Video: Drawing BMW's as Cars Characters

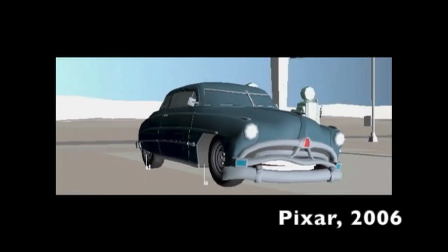[4:07]
Yeah, these cars talk, and yeah, they move and they bend, but they can't look like rubber. You have to have truth materials. It is metal and it is paint, and you can only bend it so far before chrome would crack or paint would chip off.
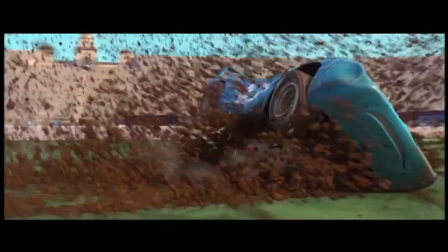[4:19]
We want people to look at it and say, that's 5,000 pounds moving around.
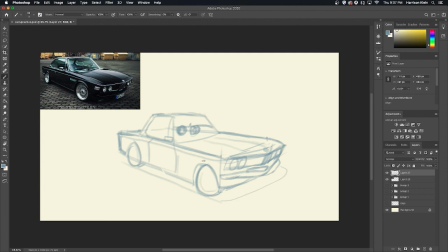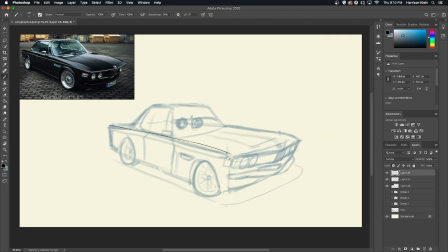[4:31]
I'm a big advocate for bumper lips in Cars character designs. It's not really something they do anymore, just so that the face reads, especially as a character. That's what you need, like from a distance or in a crowd shot. But I wanted to draw the E9 from a different angle, a trickier angle to put a face on,
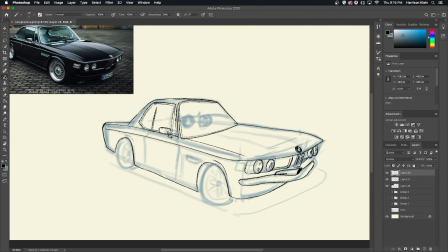[4:50]
just to flesh out the design further so that I know what it looks like from other angles and that the design works
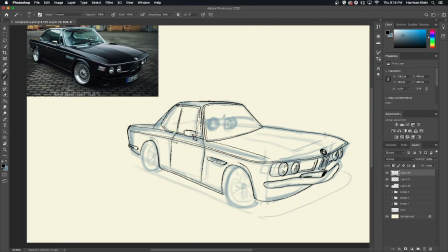[4:55]
from, like, no matter where you look at it.
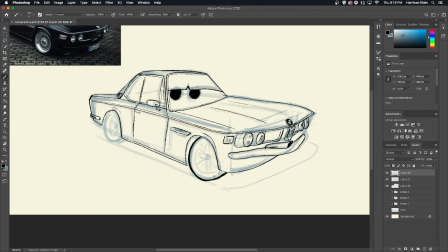[4:58]
The mantra at Pixar for coming up with a new Cars character is character first, car second.
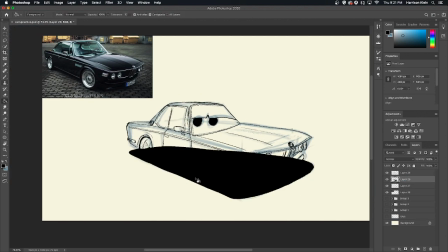[5:05]
Why is this character that car? Or what personality would this car have?
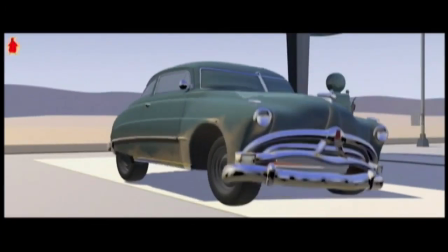[5:10]
How do you animate a whole world of characters without arms and legs and have differences in the way that they act? You try to study each character and the elements of the character that are going to make them unique, and also study what's unique about that model car.
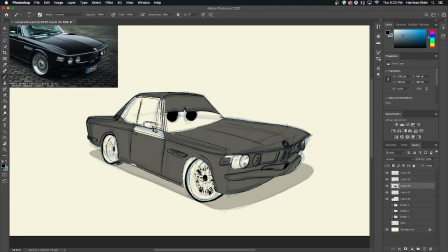[5:26]
So the E9, well, Sterling was kind of like a businessman, young,
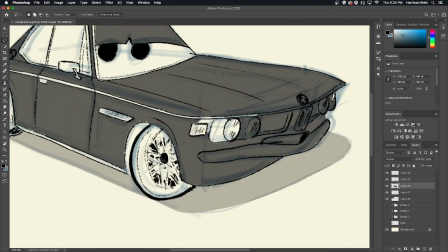[5:30]
well-dressed, and so I imagine these older CSs or E9s would be very similar.
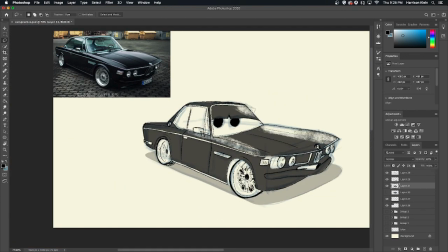[5:36]
Competitive but classy, you know, he'd be in a tailored suit, but he could still beat you at the track.
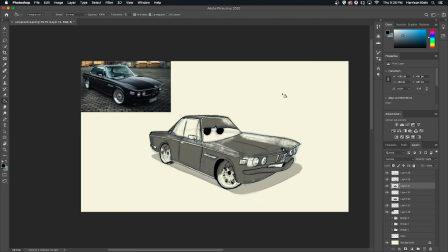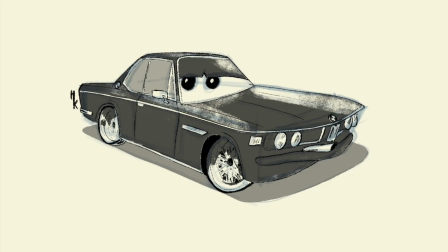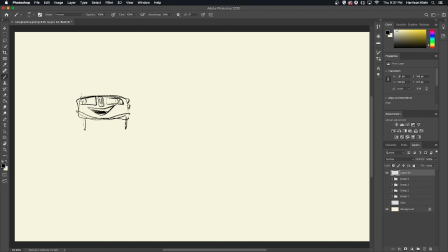[5:54]
Now I'm going to do some passes to see what this character would look like if the storyboard artists were to draw them, or how a Pixar story artist would draw the character. It'd be a lot more minimal, it'd be a lot quicker, but I want to get the identity and the soul of the E9 through with these quick drawings.
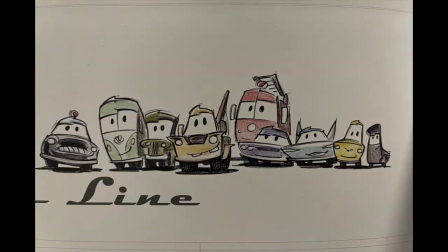[6:11]
I especially love Steve Purcell's storyboards, or the way he designs the cars. They're so cute and minimal, it's influenced the way I've doodled in notebooks for years.
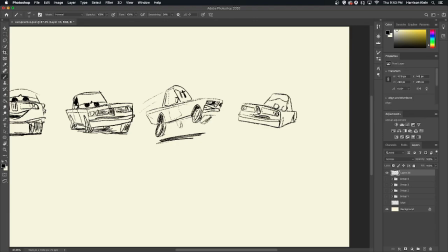[6:21]
The first drawing on the left is most likely how they would do the mouth placement today. They would just move the bumper all the way to the bottom of the car just to have enough real estate to add a full mouth there.
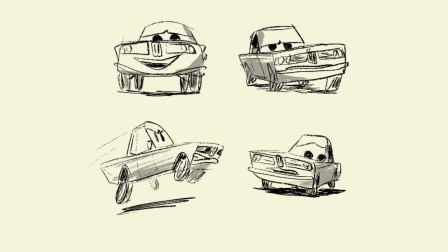[6:33]
Just gonna add some quick shading and these should be good to go. Cars 4 coming soon.
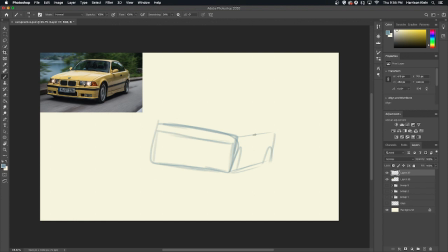[6:37]
For my second BMW, I'm gonna do a newer classic, a more young-timer one. This is the E36 M3, one of the great sports cars of the 90s.
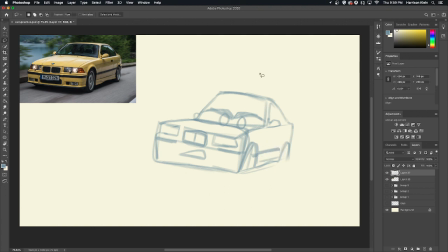[6:47]
General consensus among enthusiasts is that it's not the best M3, but it is a cult classic and it's finally getting the attention it deserves.
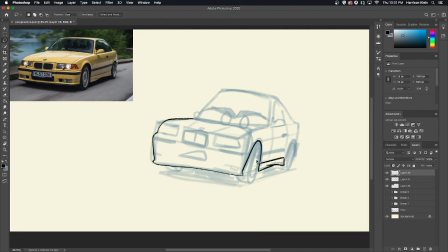[6:56]
Its predecessor, the E30 M3, has somewhat of a legendary status, inviting countless comparisons to how far short the E36 falls behind it.
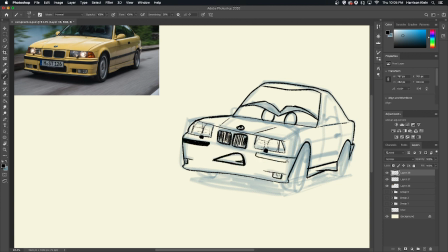[7:05]
Poor build quality, plasticky interior, abysmal US spec engine, but despite it all, it's still beloved.
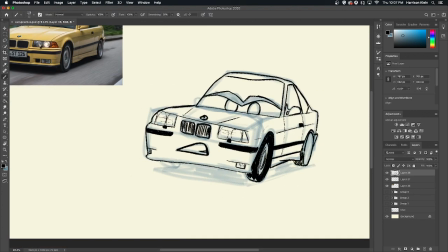[7:12]
Car and Driver named it their best handling car for more than $30,000 in 1997.
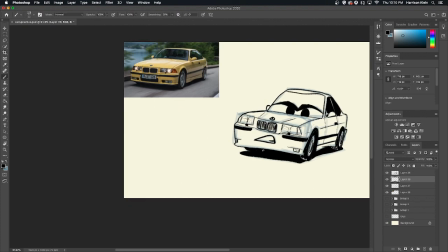[7:18]
The hardest part about bringing this one to life was really the mouth. Because the M3 front end is kind of cluttered, you'll notice there's the two BMW kidney grills,
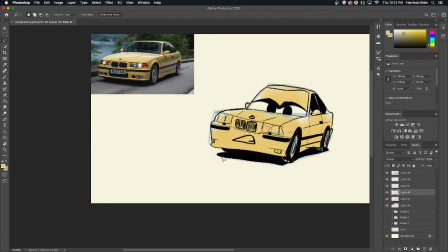[7:27]
but whenever there's that other grill underneath, that big intake, that will always be replaced with a mouth.
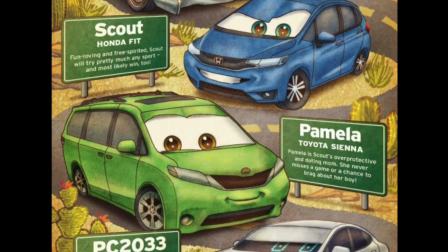[7:34]
I've seen artists online keep that secondary grill, but every time a real car has that, always swap it with a mouth.
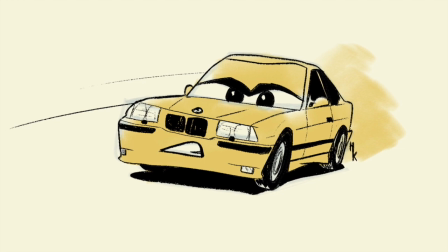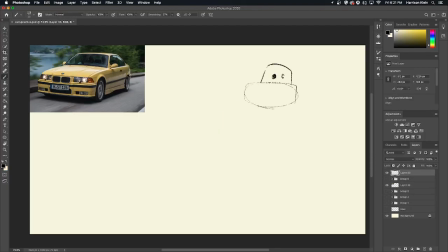[7:47]
Now, 90s cars, you don't see a lot of 90s cars as Cars characters. It's tricky, you have that black stripe going across. You don't have a lot of room for a mouth, so what I did, I just kind of like cut it in half.
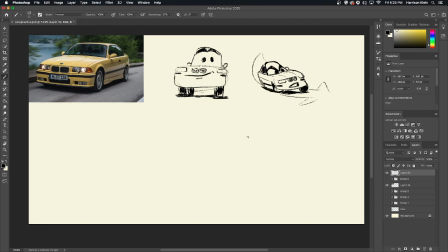[7:59]
It's there on both sides, but I don't have it going all the way across. So who is this character?
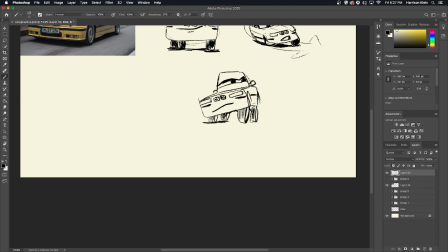[8:05]
Definitely a racer, definitely maybe a street racer. She looks great in that Dakar yellow.
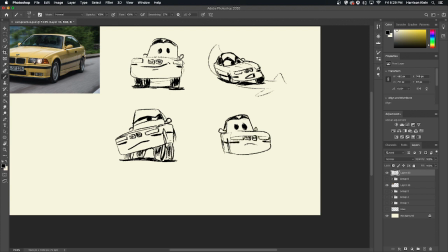[8:11]
There's one just like it in my neighborhood, I love that shade.